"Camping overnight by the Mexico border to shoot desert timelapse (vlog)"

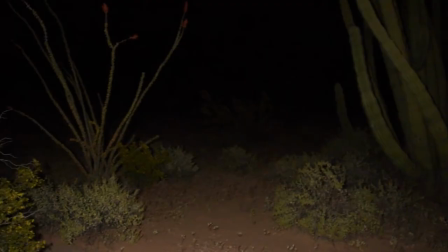I think there's too much brush in the foreground but kind of lining it up to see where the the Milky Way is gonna be.
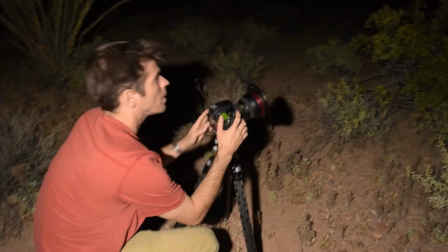Mm-hmm. And see if there's a shot because it's actually really cool there's an organ pipe and a swirl right next to each other and then
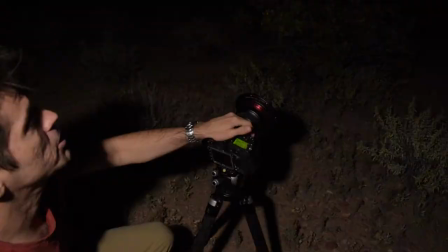if you can turn off the light if you just want to record the back of the screen we'll do a test shot it's gonna be we're just doing six seconds at 800 we'll do do eight seconds just for add a little extra so we have a swirl off to the right that's that that thick long guy right there and then we have the organ pipe which is kind of like mini swirls cluster together kind of like an organ that you see
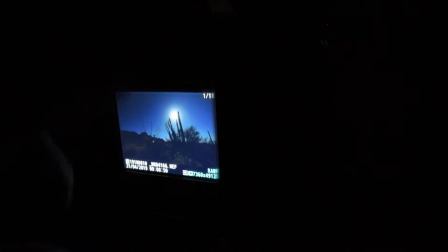in a church and then this guy with the little red flowers on top stringing out that is an
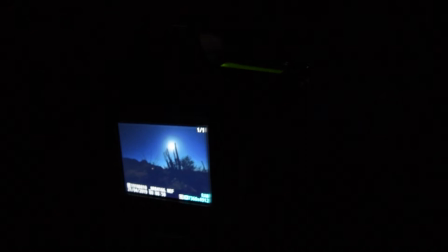ocotillo let me get a little more exposure in here so we're at 10 seconds 1600 ISO and check this out are you wide open here at 2 8 I'm one stop down I'm at f4 yep I'm catching some of the green from the cactuses and so with
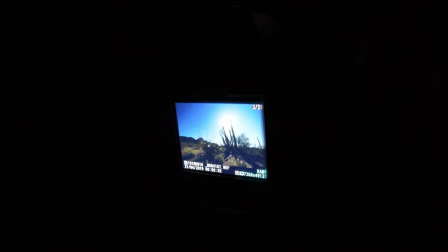this if we're shooting with like the Milky Way or after the moon goes down I shoot a little bit brighter that way once that extra light goes down we'll still get some foreground exposure and pick up the stars that are gonna come up after the moon goes away so that's the thing with time-lapse is you want to shoot for the duration of your shot you can you can generally change your exposure or like do like ISO ramping or changing the exposure time and after you shoot a while you can tend to kind of pick out those exposures and pretty much get a good middle tone you don't want to overexpose or you don't want to underexpose. Your eyes just get used to the kind of light and yeah you get used to and it's different with every camera too because you have different dynamic ranges so with that little Sony that I have in there I can't push that that dynamic range as much as I can with my Nikons so every camera every situation is a little bit different and once you use both you get used to exposures or get used to the scenes that you're shooting and the cameras that you're using it gets a little bit easier to kind of judge what what exposures and what settings you use through the duration of your time-lapse this is weird cuz like I want to look right here but I know I should look right here yeah all
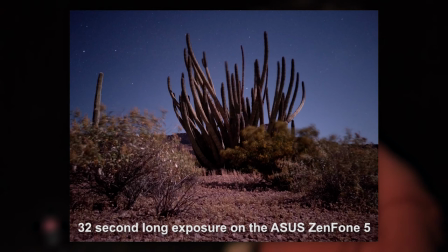right I like this spot because we've the oregon pipe right here and the milky way should be rising over the mountain within an hour and by that time the moon should be a little bit further away so we should be able to see it and have some nice foreground lighting with the moonlight and then i'm going to set up another camera back at that saguaro and oregon pipe that we we passed by a couple hundred yards back and the cool thing is like the ripples within the cactus as
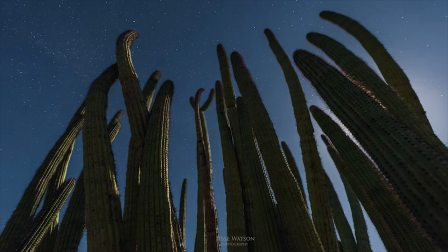the moon's going down it'll get that shadow transfer on the ground and within the cactus.
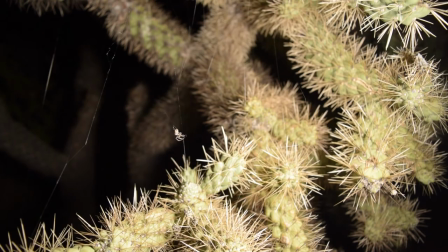So cool things to show with time-lapses like shadow and light play. Now this is a Corpius Christmas, the most poisonous spider in the world.
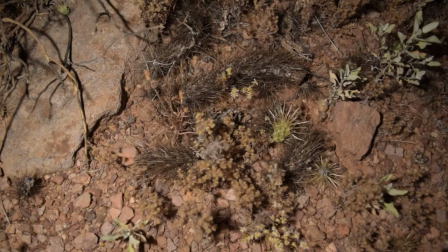If you look on the ground you'll see all the little balls from the the cholla that have broken off and that still stick on you like as you're walking that's why you have to watch your step is because like you'll step on it and then it'll like kind of like get on the side of your shoe and you'll hit something and then it'll like bounce and jump up your leg and like the way it hits and like when you get something that's reverse barbed that goes into your leg you feel like it's a spider like a snake that just jumped in you'll jump and you'll hear people scream it's happened to me once that's the main thing i look out for when i'm walking through the desert is freaking cholla cactus